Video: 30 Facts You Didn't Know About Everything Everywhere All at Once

So for everything everywhere all at once, they decided to shake things up and instead hired their friend Zach Stoltz to coordinate all the visual effects work.
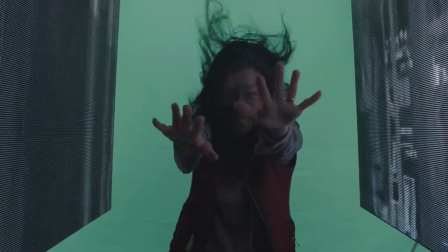4:15 He went on to form a small group of only 5 people, and here's the crazy bit, none of them had any formal VFX training.
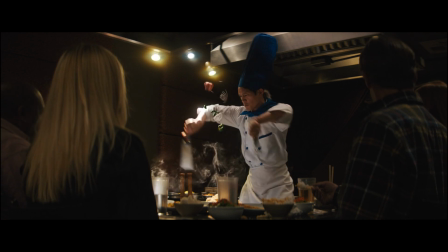4:22 All in all, the unlikely team of VFX amateurs completed over 80% of the film's visual effects,
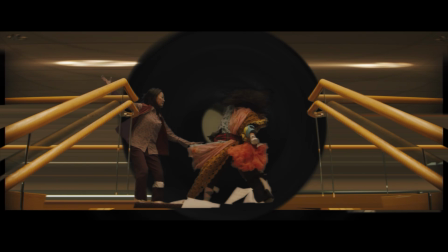4:28 resulting in a highly stylized look very much akin to 80s films.
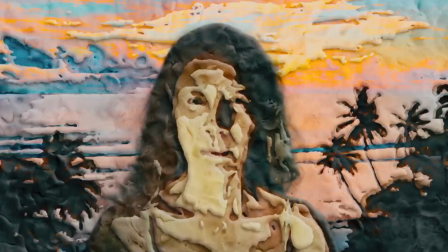4:37 During the montage, another frame that flashes on the screen is a reference to the movie itself in the form of a YouTube video.
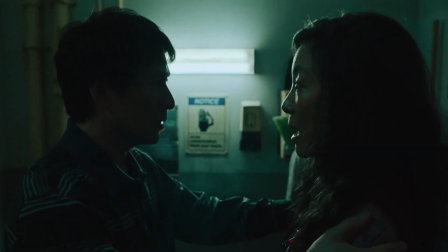4:45 This film marked the first time in over 20 years that Ki Hoi Kwon was cast in a major role,
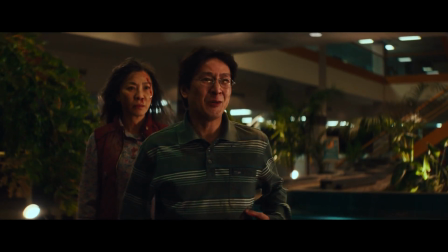4:50 because it had been such a long time since he had acted in any sort of capacity. Kwon hired both a dialogue coach to help him with his
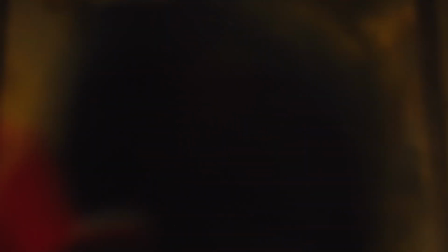5:02 lines, and also a movement coach to help him distinguish which Wayman is on the screen at any given time.
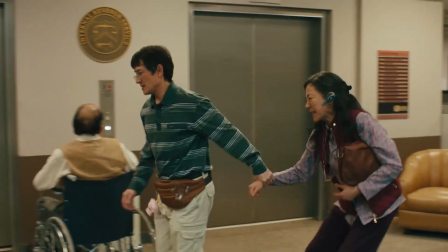5:08 In order to achieve this, the coach had him pick out unique animals that match the personalities of his alternate versions.
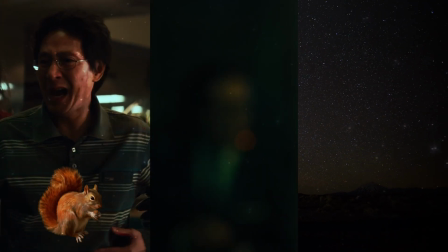5:14 For regular Wayman, they chose a squirrel, CEO Wayman was a fox, and Alpha Wayman was akin to an eagle.
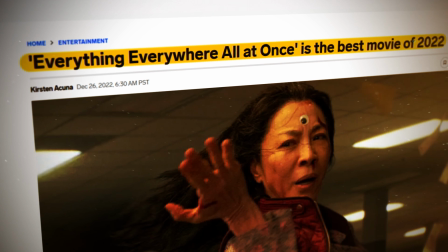5:22 Deciding to cash on the popularity of the film, A24 released a line of merch which included hotdog finger gloves,
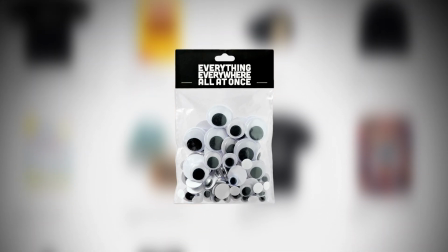5:29 a pet rock, googly eyes, and the fan favorite Auditor of the Month trophy candle,
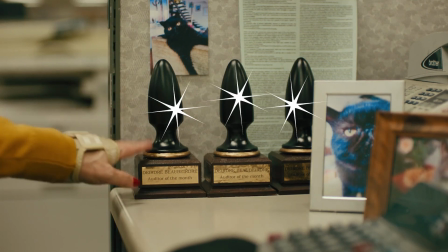5:33 which just has such a pleasing design. No wonder it's currently sold out.
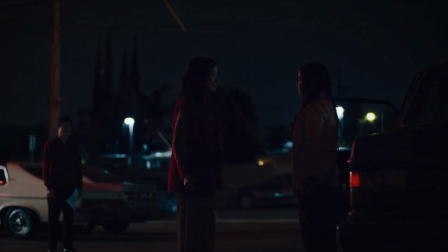5:40 No doubt a big theme present throughout the entire film is division and strife within a family unit, and a subtle way they were able to portray this has to do with the specific language they each When Evelyn talks with her father,
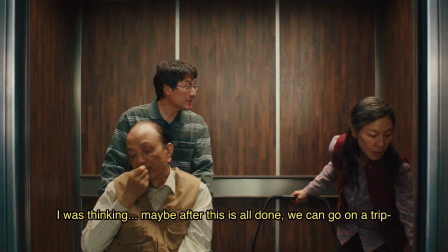5:53 she speaks in Cantonese, though when her and Weyman speak, it's in Mandarin, illustrating the disconnect between her upbringing and her life thereafter.
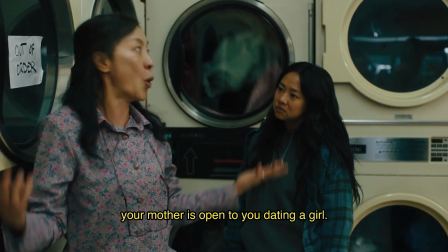6:04 And then whenever she talks to Joy in Mandarin, Joy mostly answers back in English and broken Chinese.
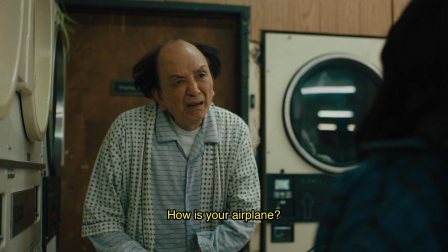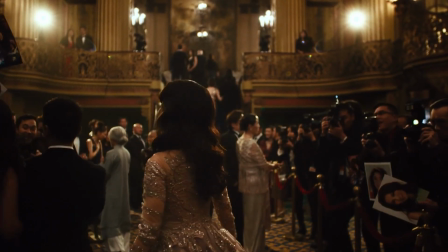6:15 One of the timelines of course features Evelyn as a famous actress, much like Michelle yo in real life.
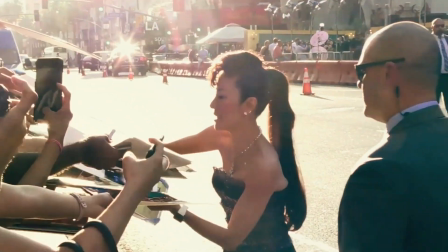6:21 Because of this, the filmmakers employed a somewhat unusual tactic and reused actual footage from the red carpet premiere of Crazy Rich Asians.
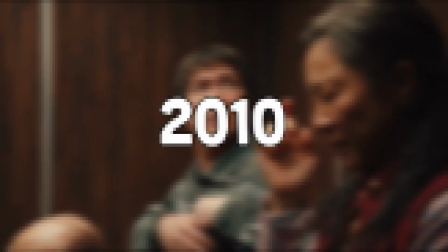6:31 The idea for the movie came about all the way back in 2010, after the Daniels were introduced to the concept of modal realism in the film Sherman's March.
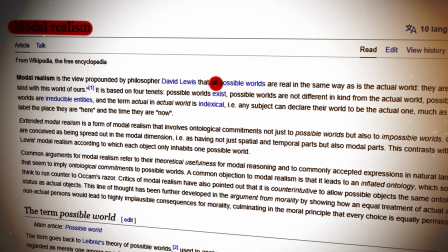6:40 In layman's terms, modal realism is the view that all possible worlds are real in the same way as the actual world.
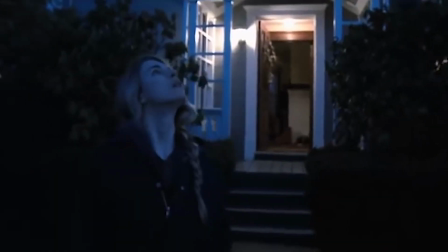6:46 There was just one problem with the concept though. As the years progressed, their seemingly novel idea began to pop up all over different movies and TV shows.
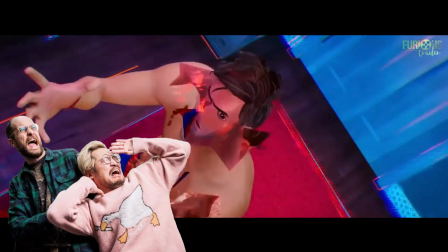6:55 Upon seeing the multiverse in Spider-Man Into the Spider-Verse, their reaction was simply oh shit, everyone's going to beat us to this thing we've been working on. And Quan even had to stop watching Rick and Morty after they too employed the idea before them.
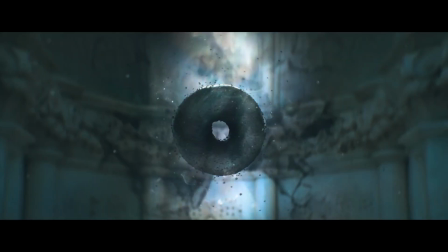7:09 I got bored one day when I put everything on a bagel.
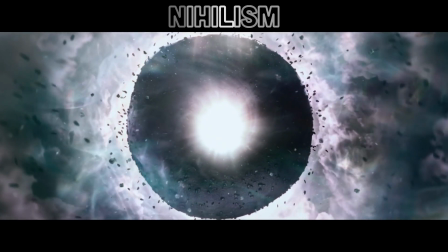7:16 In the movie, the everything bagel is a symbol of nihilism in that life itself is utterly meaningless.
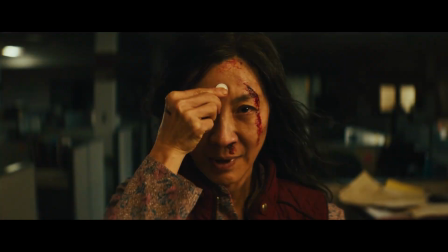7:21 By design, the bagel is a black ring surrounding a white circle, which makes the googly eyes its opposite, as it's notably a white ring surrounding a black circle.
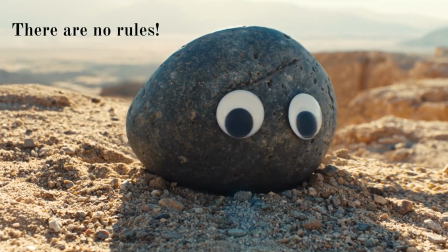7:30 This dichotomy holds true to the googly eyes' meaning as well, as it represents existentialism, or the belief that it's up to us to create our own meaning.
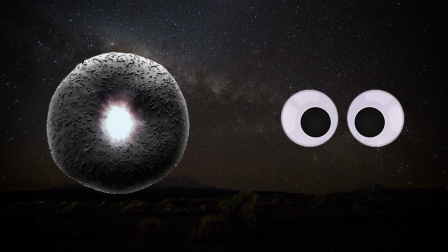7:39 I sorta see it like this. In both the bagel and the googly eyes, the black represents the intrinsic emptiness of the world,
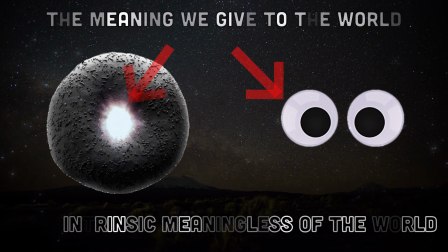7:46 and the white symbolizes the meaning we each construct ourselves through whatever means, and with the bagel the void of the world wins out,
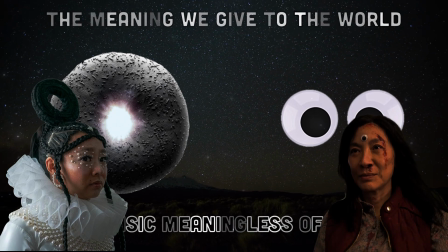7:54 while with the googly eyes the value that we ourselves give to the world is victorious.
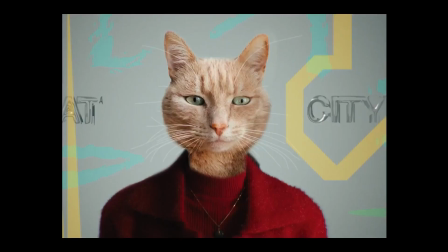8:00 The last reference I could find concerning the montage takes place with Evelyn in a red room.
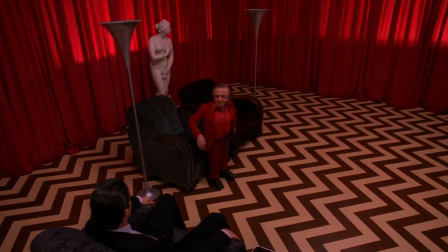8:05 But it's not just any red room. As you can clearly see, it's in fact a callback to the red room from the show Twin Peaks.